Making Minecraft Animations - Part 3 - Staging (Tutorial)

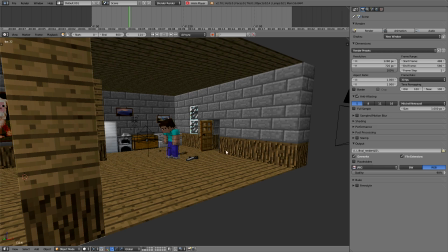[0:02]
Before I get into the animation, I want to talk a bit about staging and basically knowing how to use your camera,
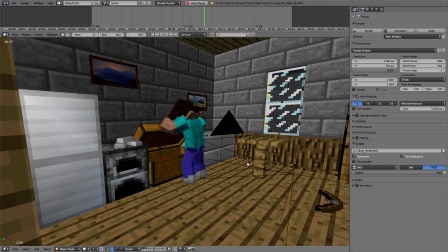[0:08]
because it's easy to overlook the significance of it, especially in 3D. This will be a little less technical and more theory-based than the last video.
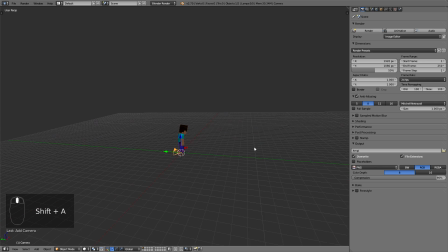[0:19]
So you don't want to just throw a camera down somewhere. The idea here is you want to treat your camera as a tool. How and where you place your camera can have a vast impact on how your story and your characters are perceived.
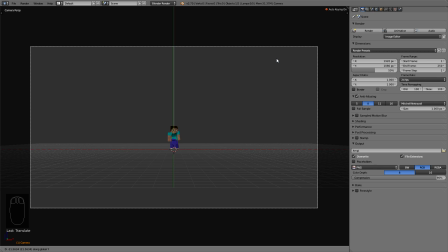[0:34]
To go over some basic shots, first you have your establishing shot or your extreme ultra-wide shot.
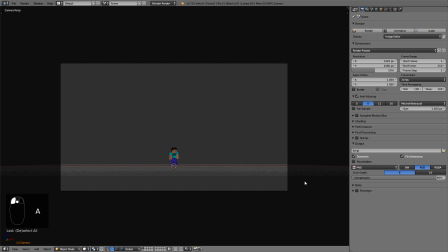[0:42]
Because this is such a pulled back shot, it can be used to display a certain setting,
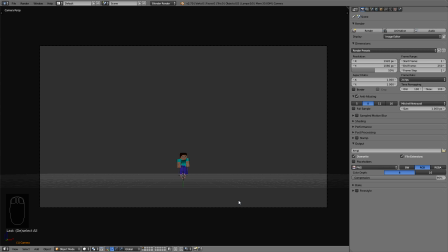[0:47]
often at the beginning to let the audience know where we are, but it can also be used for other things. You can see that the character is really small and there's a lot of negative space around him, which could be used to show the insignificance of the character against the environment, or maybe another character like a giant monster or something.
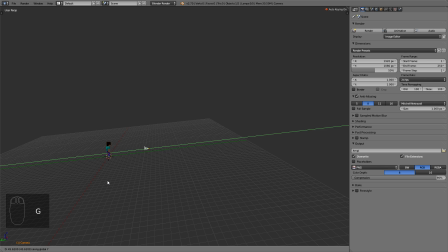[1:05]
Next is a wide shot. It's a lot closer, so we don't see as much of the environment, but we see more of the character.
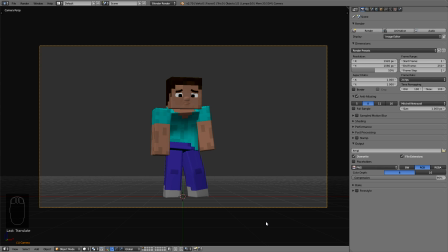[1:13]
And since his whole body is still visible, we can use it to show something that involves his whole body. So he could be walking, running, jumping, falling, anything that requires us to see him as a whole. Then we have a medium shot, which cuts off roughly around the hips.
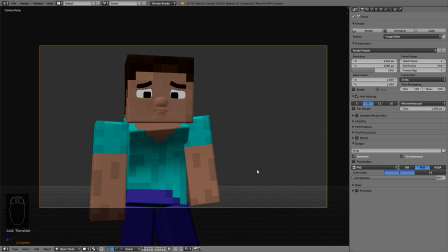[1:28]
Half the body is visible, so there's still some room for movement, particularly with the arms, and we also see the expressions on his face a bit more clearly.
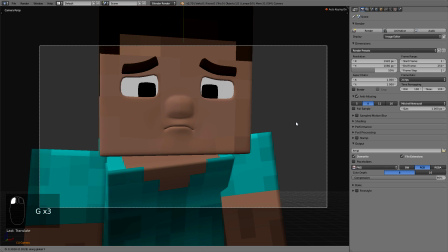[1:38]
After that is a close-up, which brings you really close to the character and puts the emphasis on the expression or reaction to show how the character's feeling.
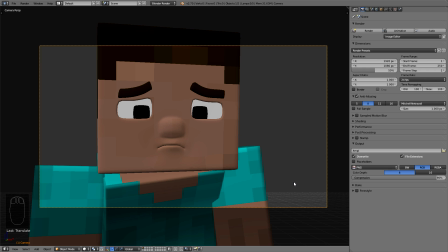[1:45]
It can also be used to deliberately hide all the other elements in your scene.
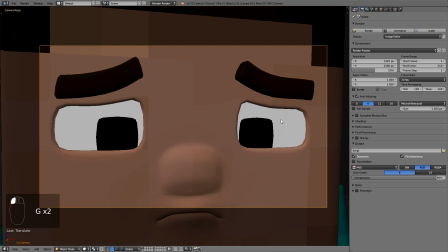[1:51]
And lastly, there's the extreme close-up, which puts all the focus on a specific detail, which pretty much can be anything you want.
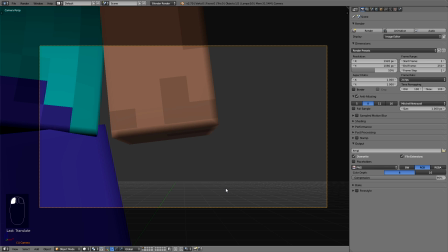[1:59]
Since you don't see too much of what's going on around that detail, it can be used to merely suggest the action or intent of whatever's going on.
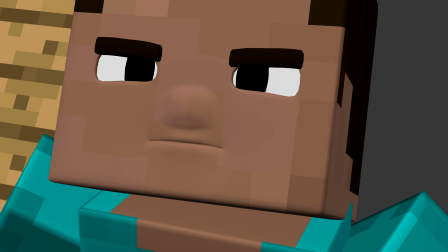[2:08]
This is a pretty interesting technique because you don't always have to explicitly show everything that's going on.
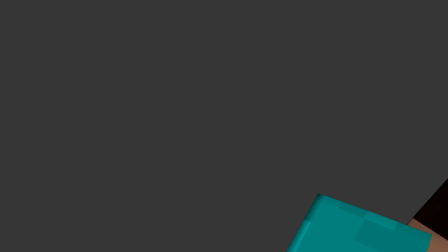[2:14]
You can just show bits and pieces and let people use their imagination to fill in the gaps.
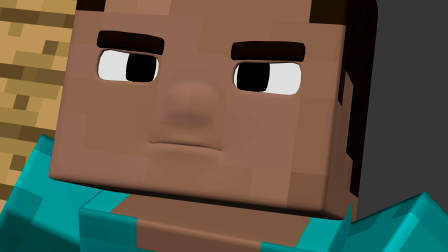[2:23]
And you don't always have to use an extreme close-up for this either, you can be creative with it.
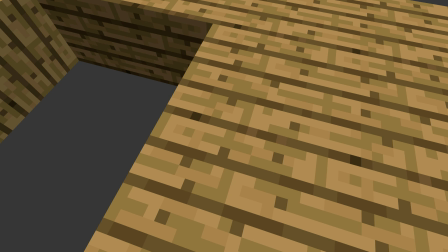[2:28]
It's not really about the shot itself, it's how you use the shot in the context of everything else that will really make the difference.
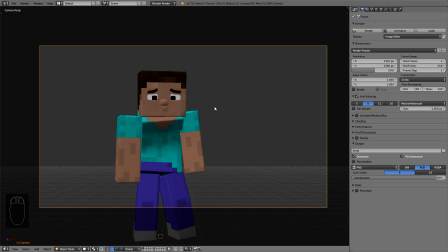[2:39]
Now so far all the shots have been at roughly eye level, which makes us equal with the character. However, if we were to move the camera up and tilt it down, this puts us above the character and makes him look less significant. If we move the camera down and tilt it up, now we're below the character, making him more significant.
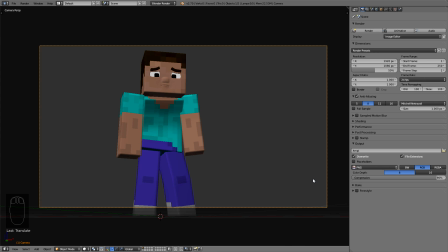[2:58]
So this is just another thing you can play around with to create different effects.
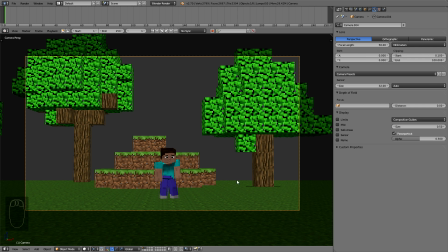[3:04]
Once you choose your shot, you have to choose where you're going to arrange everything.
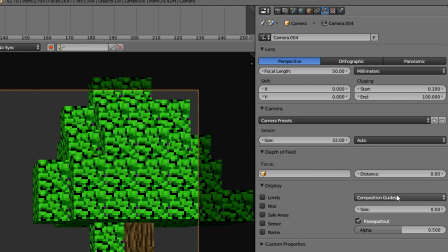[3:07]
A common way is to use the rule of thirds, and if you go into the camera settings, you can turn on thirds in composition guides, which makes things a bit easier.
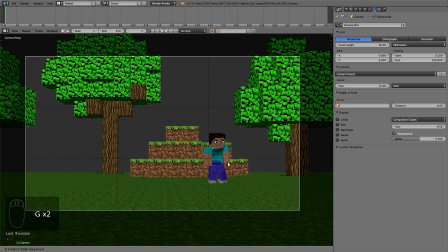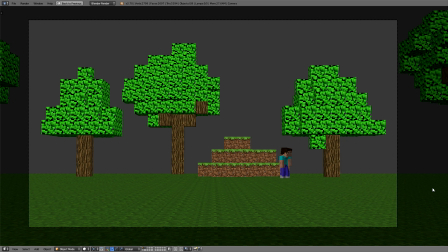[3:23]
The last big thing you want to consider during staging is foreground, middle ground, and background. If you want to create some depth in your shot, avoid putting things on the same level, which tends to flatten the image. Again, it depends on what you want to achieve exactly,
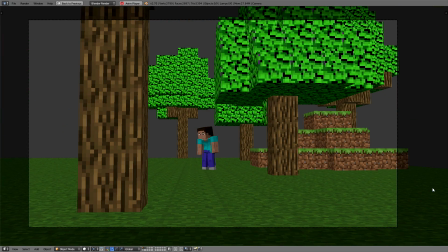[3:38]
but by varying the distance between the camera and the elements in your scene, it'll make the scene feel a little more dynamic.
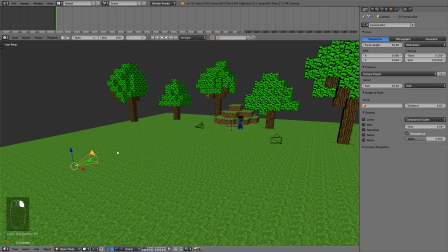[3:51]
Now, once you have your camera set up, if you want to switch between them, select your camera, then add a marker in the timeline. Choose Bind Camera to Markers, then go to where you want the switch to happen, add another marker, and bind your next camera to that marker.